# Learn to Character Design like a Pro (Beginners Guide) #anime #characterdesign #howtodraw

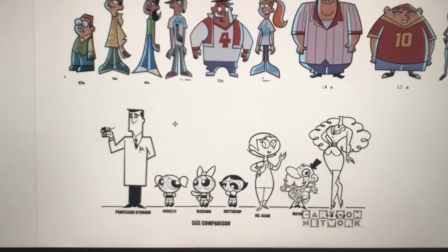Here we have characters from Powerpuff Girls, and
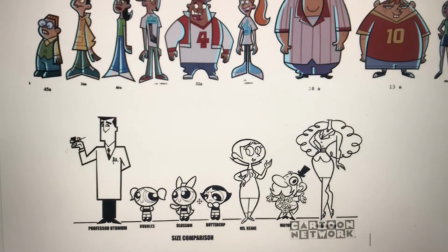you can also, have the characters look different based on their age.
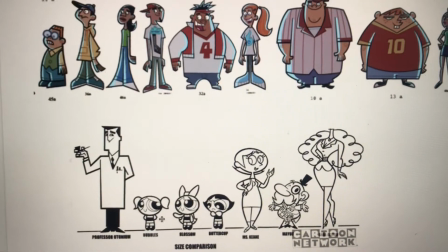Like the girls are little, they're young, so they're going to be shorter than the other characters.
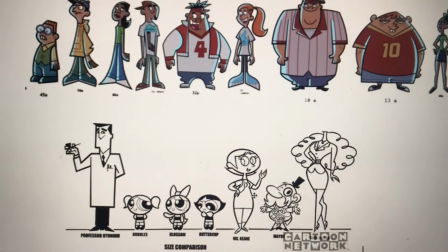But you can also have a shift in expectations.
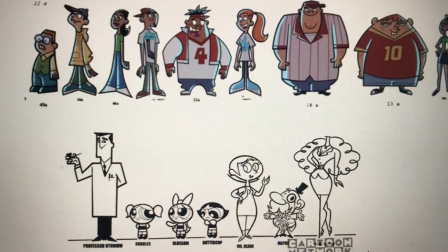Like the mayor, even though he's really old, he's almost the same size as the girls.
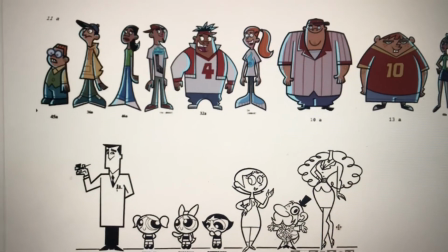So a lot of different
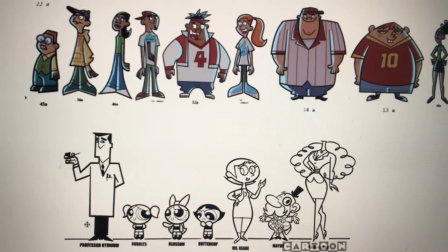heights, a lot of different shapes, different sizes with those shapes, and this keeps things interesting.
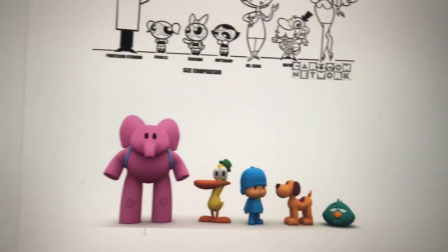This is the last character lineup. As you can see, the characters look a little more soft compared to
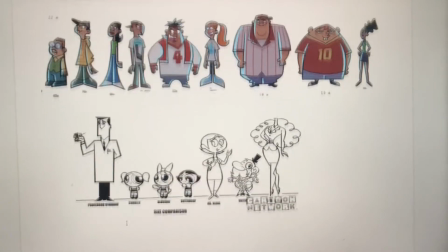these last two styles of character design,
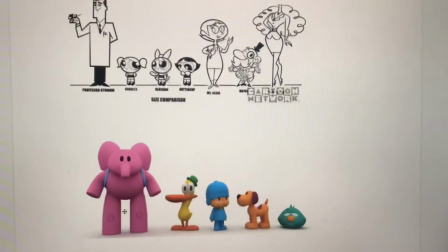and this is because this style uses more organic shapes,
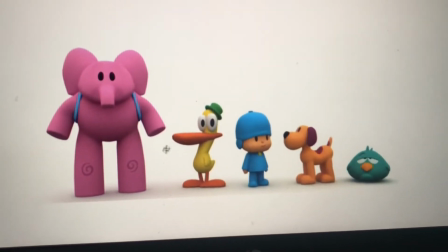and what that means is like there's like it looks more soft, more
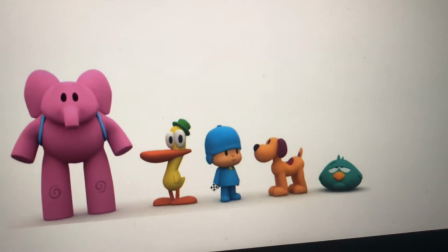round, a little bit more realistic in the sense that it's not flat.
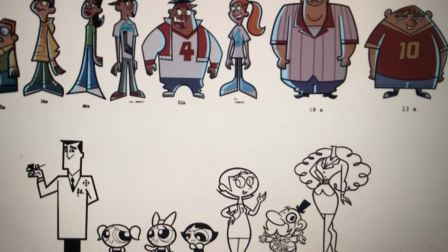And these two styles use a lot of geometric shapes, which has a lot of points, a lot of very straight lines,
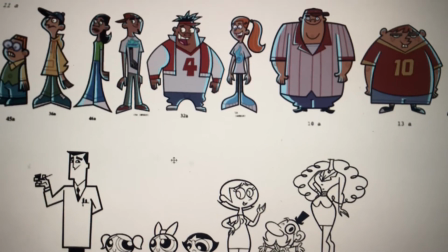and it gives it more of a flat 2D look. Next is exaggeration. Exaggeration is used to reveal a character's personality and is made up of an action line as well as the character's expressions.
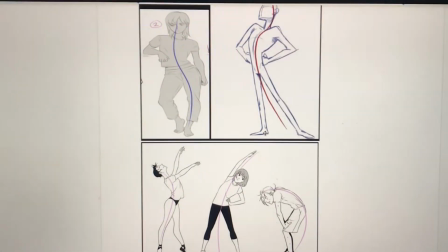Here are some examples of action lines and character poses.
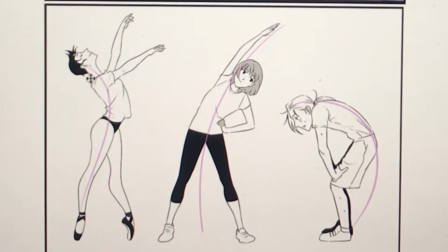It adds a lot of meaning and clarity to the way that the characters are moving
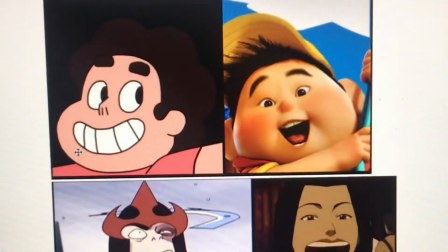and what that suggests about how they're feeling. And it's very important to make sure that your characters' expressions are readable,
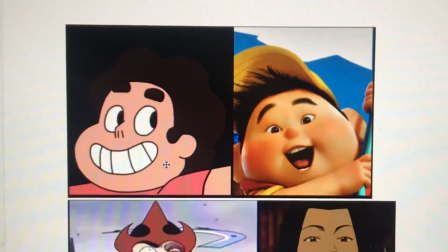and there are, different levels of character expression.
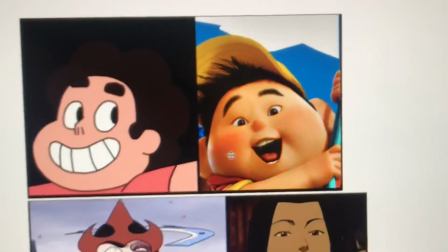You can have something very subtle, very like you're, moderately happy,
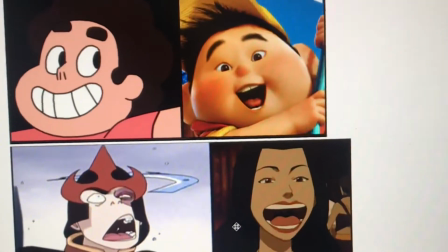and you can have something like this where you're like really pushing it, like the character is like super elated,
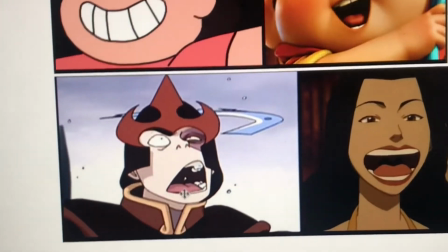or character has spit coming out of their mouth and their eyes are huge with their pupils dilated to show
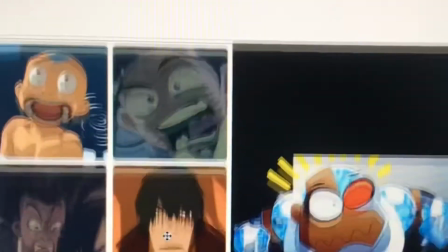that they're surprised. Even further, doing things that are just
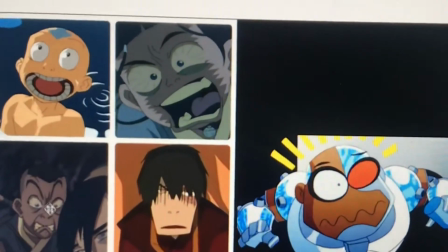very unrealistic, playing with the eyebrows,
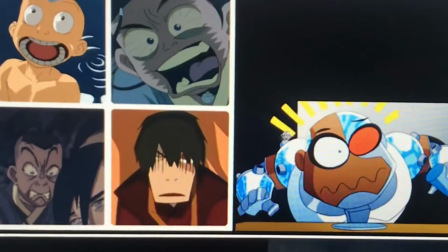adding things around the face, like these lines here usually indicate shock,
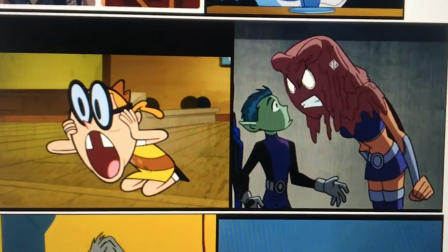or sometimes they indicate fear. Making your character's head bigger than the rest of their body, like just super big.
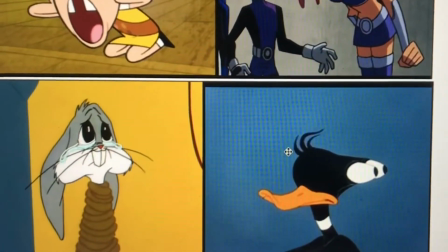And then there's Looney Tunes, where they really push
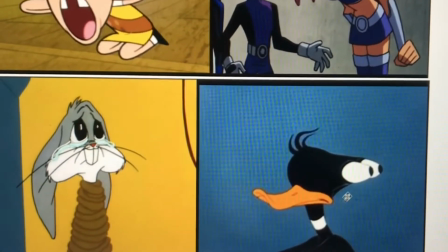the expressions of a character. When the shapes and exaggerations of a character are combined effectively, it results in a strong silhouette.
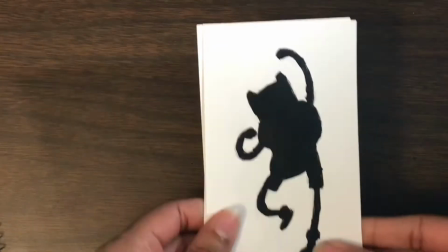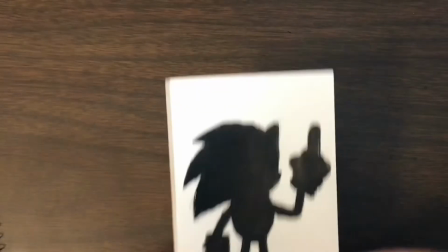A good silhouette should be recognizable in the least and iconic at the best.
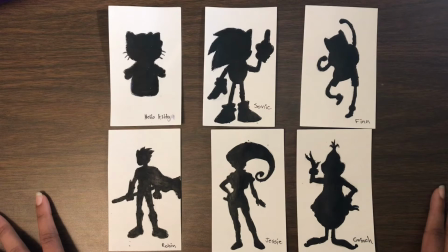Hopefully, you were able to recognize some, if not all, of these characters. This indicates their strong silhouette design, which clearly and instantly communicates their appeal and personality to the viewers. Next is a character's palette.